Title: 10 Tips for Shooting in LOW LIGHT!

What's up guys, Landon here from the Full-Time Filmmaker team, and in this video I'm going to give you my 10 tips for shooting in low light.
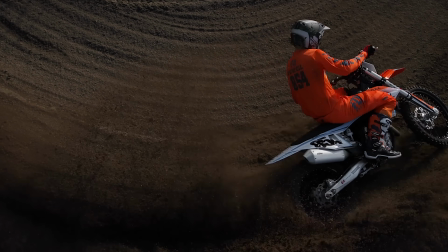Now, I shoot in bright daytime environments about 80% of the time, but occasionally I do need to shoot in low light.
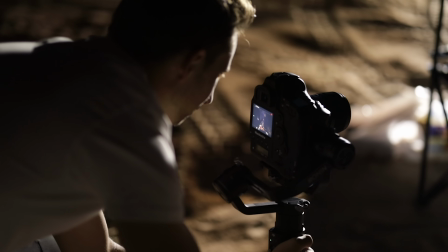And chances are you've also found yourself in a low light situation, and if you don't know some of the basic techniques to approaching this type of shooting environment, you're going to be stuck with some grainy, unusable footage. So to start out, my first tip is to make sure you have at least one light source.
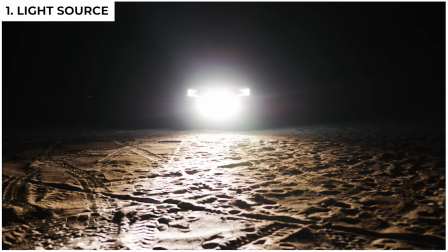Now remember, this video is about shooting in low light, not no light,
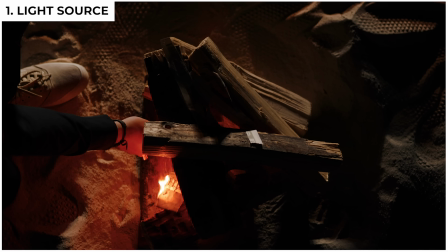so you need to have at least one source of light to help bring some contrast and dimension to your scene.
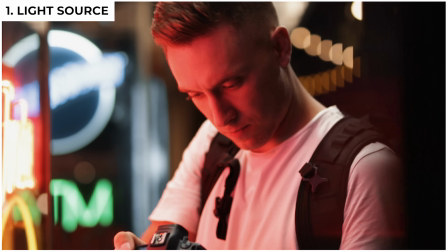Now, depending on the environment that you're shooting in, there are probably quite a few natural sources that you could use to help light it up.
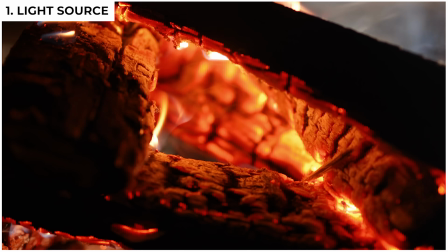For our little intro sequence, we had our campfire, the lights from the truck, and our subject's cell phones.
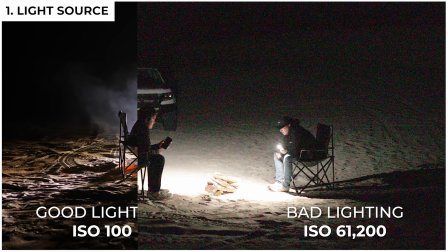Now, if we didn't have those lights to help create an interesting scene, and we just depended on our ISO to light everything up, we'd have an extremely flat image.
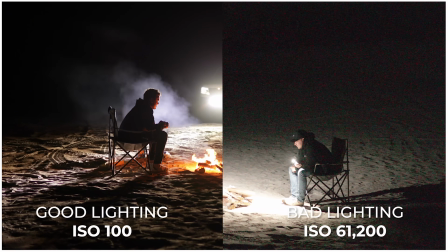So remember, you need at least one light source. So you have your light. Now, where do you put it? That brings me to tip number 2, light the shadows. Now, right now I'm being lit by this fire, so it's acting as a key light or my main source of light.
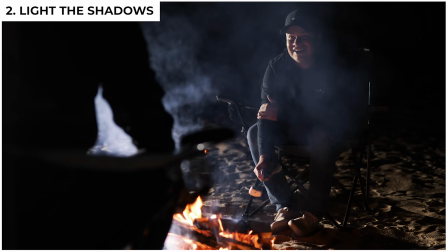This can be a good lighting technique for many situations, like obviously if you're filming a couple of friends sitting around the fire and you need a natural light source that can light both of them up. But frontal lighting like this isn't the only way to light your subject in the dark. In fact, unless it's a natural light source like the fire, I think generally it looks a little bit too staged and artificial.
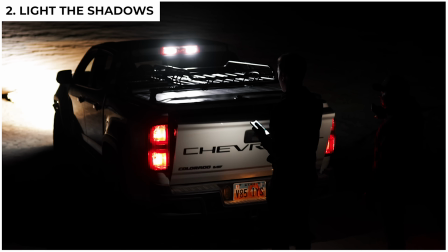Another method of lighting your subject in the dark would be to light what's behind them instead, like some of these shots of our subjects setting up the fire.
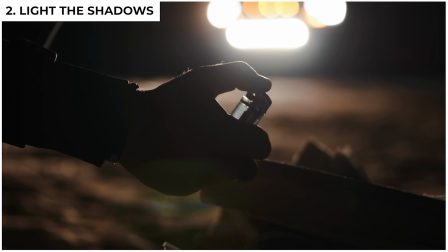They have lights from the car shining on them from behind, which creates a nice rim light and separates them from the darkness.
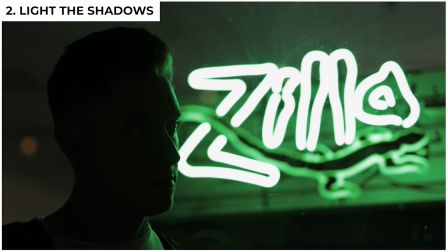So you can use a combination of both frontal lighting and backlighting, or you can just use backlighting on your subject to really emphasize that it's nighttime.
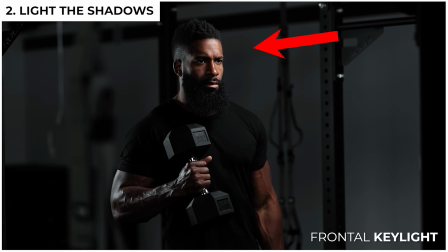This is what I mean by light the shadows. You don't necessarily need to light your subject directly.
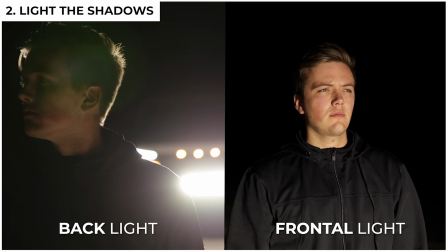A silhouette of your subject with an interesting background is really aesthetically pleasing, and it's going to give you a lot more contrast and depth in your image than just one frontal light.
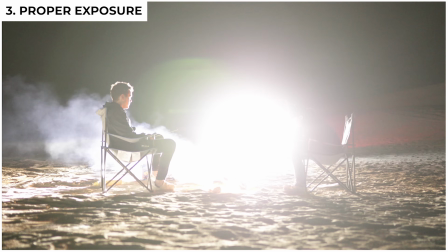Now, if you take your camera and you try to expose for the shadows in your scene, it'll most likely introduce a lot of noise into your image.
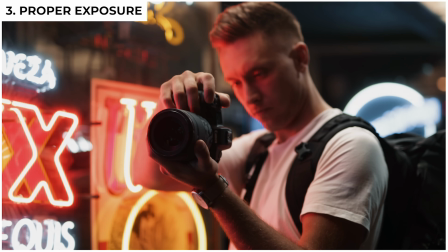So rather than exposing for those shadows, expose more for the highlights and the midtones.
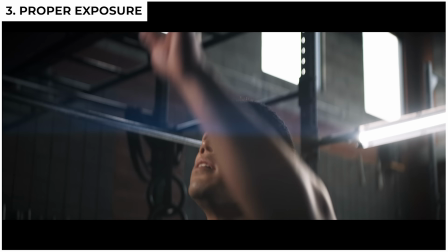Allow your shadows to be shadows. If your shadows are too dark, just find a way to light them up with some artificial lighting, like I mentioned in the previous tip. Tip number 4 is to use a wide aperture.
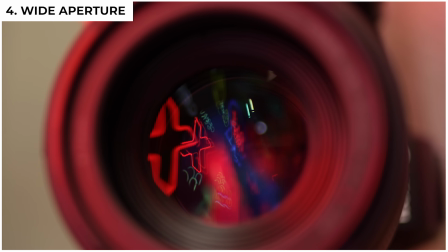Now, the lower the f-stop on your lens, the wider the iris will open and the more light will hit your sensor, therefore brightening your image.
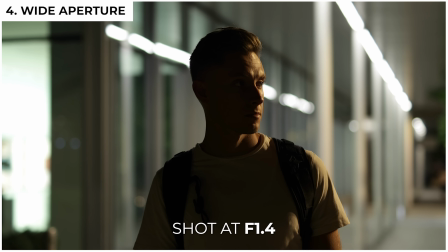Now, this clip at f1.4 is perfectly exposed and there's plenty of light hitting my sensor,
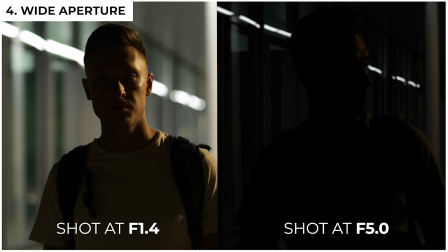but if I were to bump it up to f5, for example, the entire image would get significantly darker.
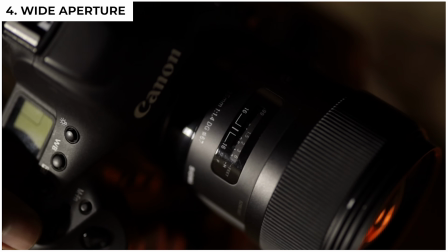For that intro sequence, I shot all of it on Sigma f1.4 lenses.
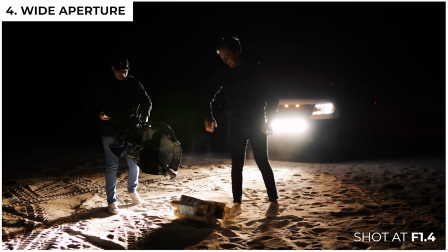Prime lenses like these generally have pretty low apertures, so I'd recommend them over variable zooms for low light situations. I honestly think having a good fast lens that can at least get below f2 is the first thing you should look at on your setup,
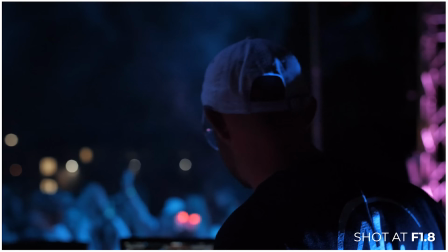because it'll probably make the biggest difference out of any of these tips. My next tip is to use a slower frame rate.
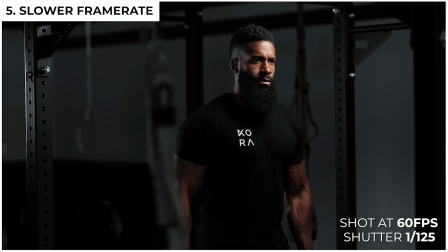Now, if you shoot in a high frame rate, let's say 60 frames per second, you'll be forced to shoot at a shutter speed of at least 1/120, so your footage has proper motion blur.
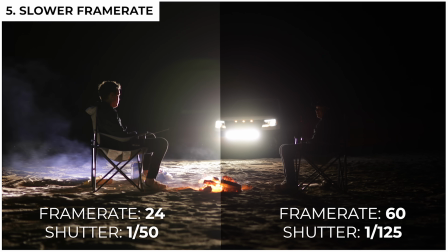Now, a shutter speed of 1/120 brings in less light than if you were to shoot at 24 frames per second at a shutter speed of 1/50.
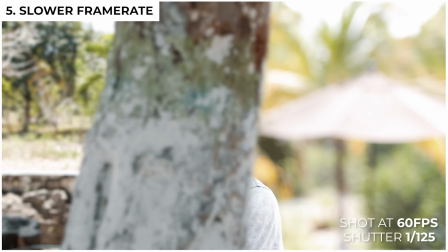Now, I'm not a big fan of lowering my frame rate because generally I like to shoot at 60 frames per second in case I need that slow motion,
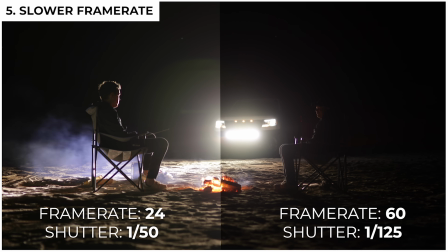but sometimes you just have to deal with it because that small change in your shutter speed can mean the difference between a well-lit shot and an underexposed shot.
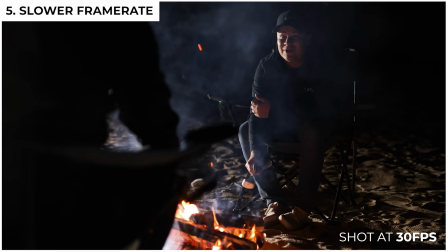The trick I like to use is to actually shoot at 30 frames per second with a shutter speed of 1/60, since the difference between that and 1/50 are very minimal.
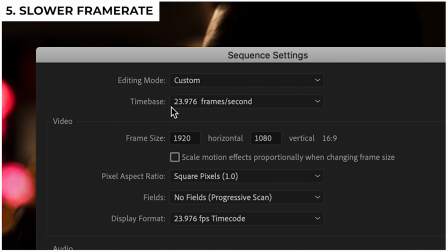I'm always editing on the 24 frames per second timeline, so if I shoot at 30 frames per second,
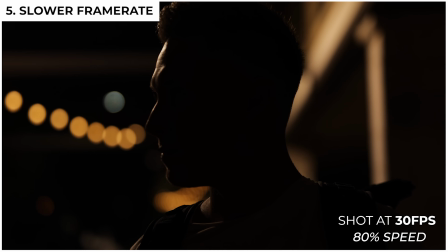I can slow it down to 80% of its original speed and still get just a little bit of slow motion.
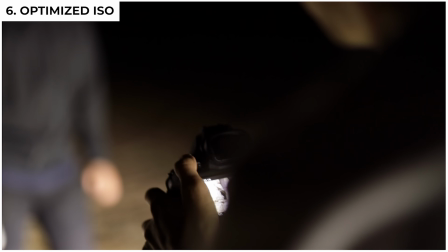Tip number 6 is to optimize your camera's ISO settings. Now, many cameras give you the option to activate built-in noise reduction to clean up
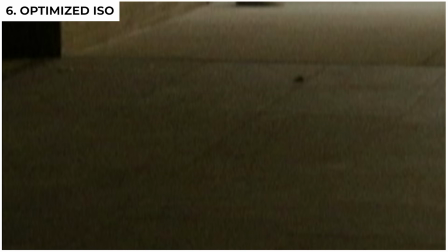some of that gross discolored splotchiness that you may experience when shooting at a high ISO.